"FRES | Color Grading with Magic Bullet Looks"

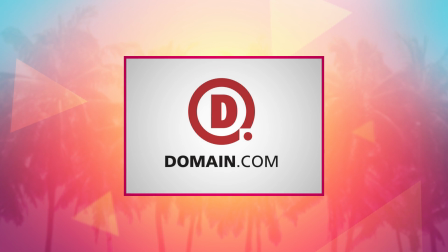Today's episode is brought to you by domain.com. Welcome to a special episode of Film Riot's Epic Summer. Last Thursday, we did plan to release Seth Worley's latest short film and his first behind-the-scenes episode, but due to unplanned setbacks, which always happen, we decided to push it back a week to make sure it gets released right. But instead of leaving you with one less episode, I decided to get to something that we weren't able to get to, which is color grading using Magic Bullet Looks right inside of Premiere.
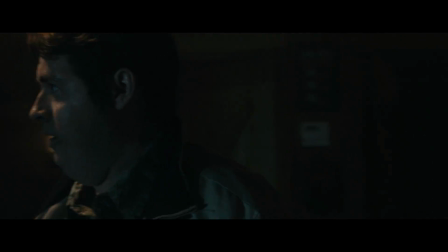Like I talked about last week, for the first half of UFO Yeah, the film was graded by Ryan Schroeder of Transposition Films, which again, you can find their stuff right here.
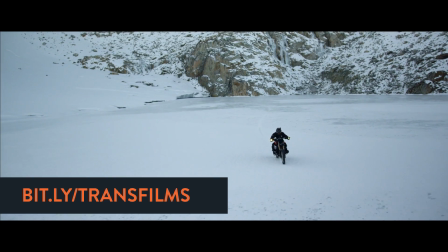But Ryan graded the first half of the film in Resolve, which is great, but once we got into the VFX shots,
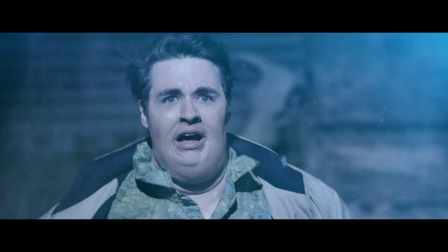getting towards the end of our deadline, getting those VFX shots finished, we didn't have enough time to get those shots to Ryan to grade the second half,
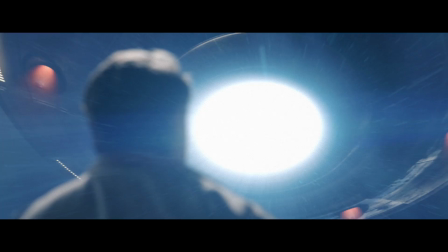because he lives in Vancouver and internet. So I graded the second half of the film myself, but instead of using Resolve, I use Magic Bullet Looks right inside of Adobe Premiere, which I love working this way. With all the additions that have come in Magic Bullet and Premiere, including the ability to mask, it really has become a powerful grading tool. But instead of showing you one of the night shots, which mostly were straightforward and simple grades,
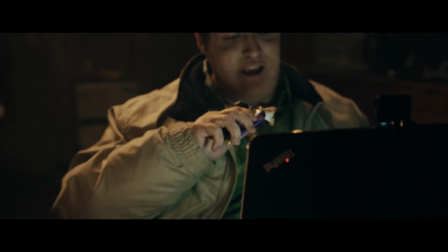I'm going to recreate the opening shot, which was originally done in DaVinci, since that one is more of a complicated shot in the film.
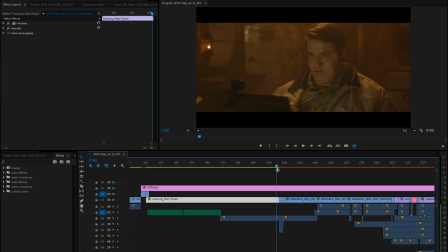So the first thing I'm gonna do is find a good frame to work off of for my final look, and right here is a good one, and then I'll apply Magic Bullet Looks.
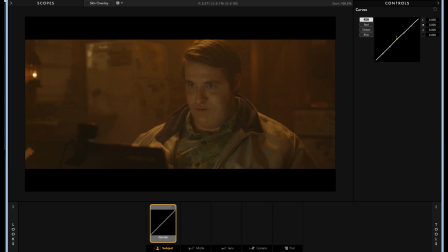And here, the first thing we're gonna do is add curves, taking up the mids a touch and bringing down the shadows just a bit, which is just leveling off my image some.
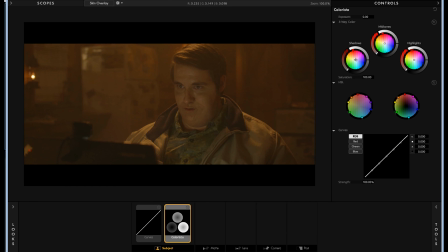Then after that, I will throw on some color reset. This is where I will start to add the intended color back in, since this was shot in C-Log. So I'll throw a touch of blue into those shadows, but not taking it too far, since we keep the cabin feeling orange. That way the blue of the ship from outside is a big switch in our visuals later on.
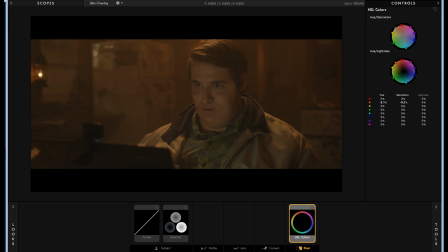After that, I will add HSL colors, where I will take the orange in the shot and pull it down just a bit to get that cool laptop glow on his face.
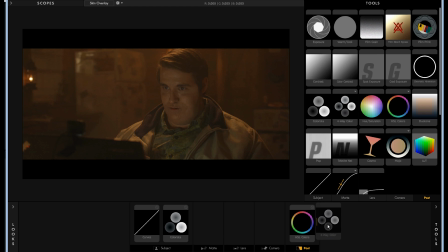Again, being careful not to take it too far and lose that warm feel. Next in line, I take the saturation of the mids and the shadows down just a bit.
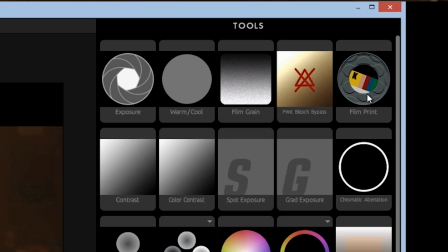And finally, I will add their latest tool, Film Print, which will emulate the look of different film stocks.
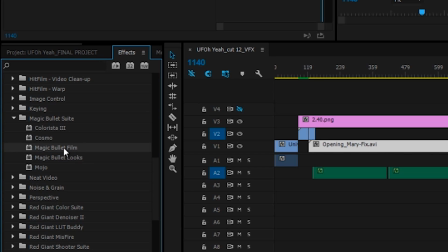And they have that breakout plugin, of course, but I've really been digging using it right inside of Looks.
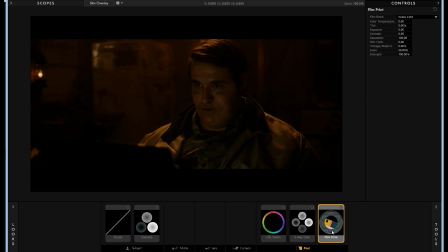Now off the bat, this does look crazy, way too much, but we are gonna do some tweaking, of course.
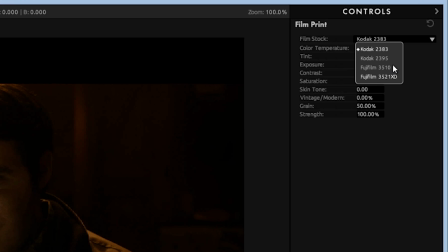First, we can change the stock up here to one of four options, but I'm happy with the first one, so we're just gonna leave it at that.
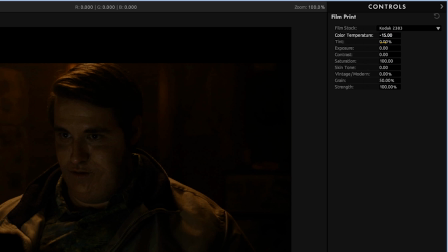Then we go down and take our color temp to minus 15, our tint to minus 2.10%, our exposure to 0.6,
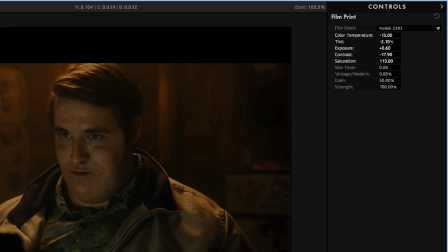contrast to minus 17.9, saturation to around 113, and vintage modern, I'll toy with taking it more towards modern, which is adding some contrast, some cool into the shadows while retaining the warmth in the mids. Finally, I'll take my grain to an area that I like. For this, I wanted it pretty grainy. The whole thing was supposed to feel like the 70s or early 80s Spielbergian look, so I went with 70% here. I wasn't always going that high though. Some shots, 70% was a bit too much, so I would drop it down to 50 or even sometimes 40%.
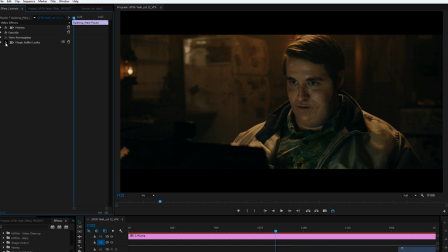And now we have our look for the shot before and after. Of course, we have a lot of noise in the dark areas there, but I was always planning to denoise first,
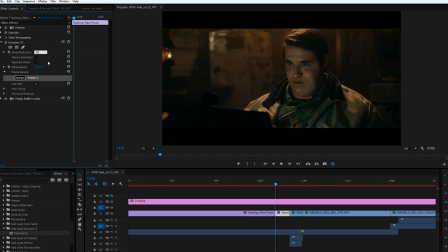so I'll add denoiser 2 above Magic Bullet and set that to something subtle like 35 just so we can clean up those darker areas.
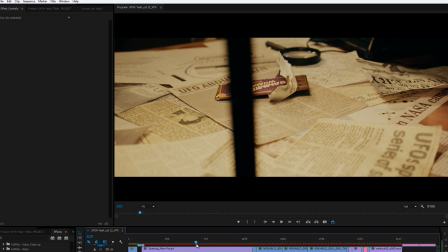Now if we jump back to the beginning of the shot to check everything else, we see as we scrub through that the map is too dark at the beginning and the papers are too bright after that,
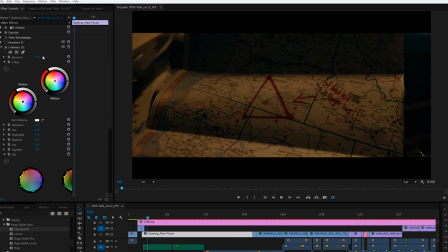but that is an easy fix. I'll jump back to the map area, add an instance of Colorista 2, up the exposure to about 0.50, which is looking good.
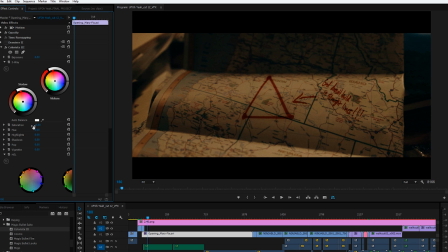Then I'll drop the saturation a bit to compensate for what the exposure did, but now we only want this to affect the map. So in Premiere CC 2014, we have the option of creating individual masks with each effect. So I will click the pen here, create a mask around my map, feather it, and then keyframe that to follow the map until the map is completely off screen.
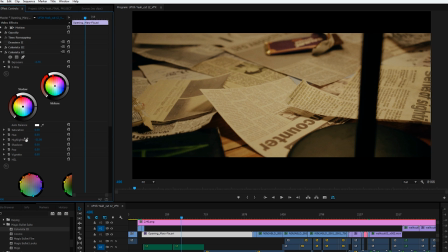Which of course, I can let Premiere track this if I wanted to as well. Then I add another instance of Colorista and do the exact same thing for the papers on the table, but this time taking the exposure down instead of up. And the final thing that I'm going to add to this shot was a plugin called Beauty Box. This is just gonna clean up Ned's face a bit, smoothing it all out and giving it that finishing touch.
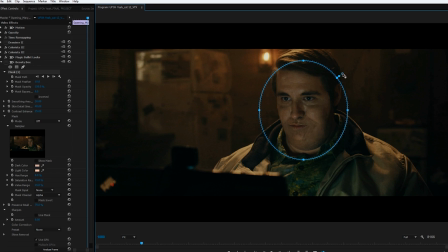So I'll add that in and right off the bat, create a mask around Ned's face and track that to follow so this is only affecting his face.
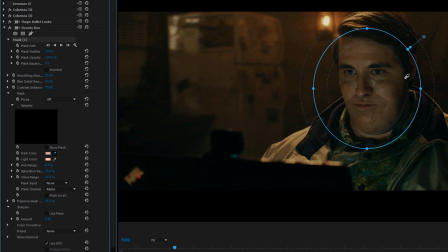Then inside the tools here for Beauty Box, I'll grab the color picker for the dark areas and select a shadow section of his face, then light color and select a brighter area of skin.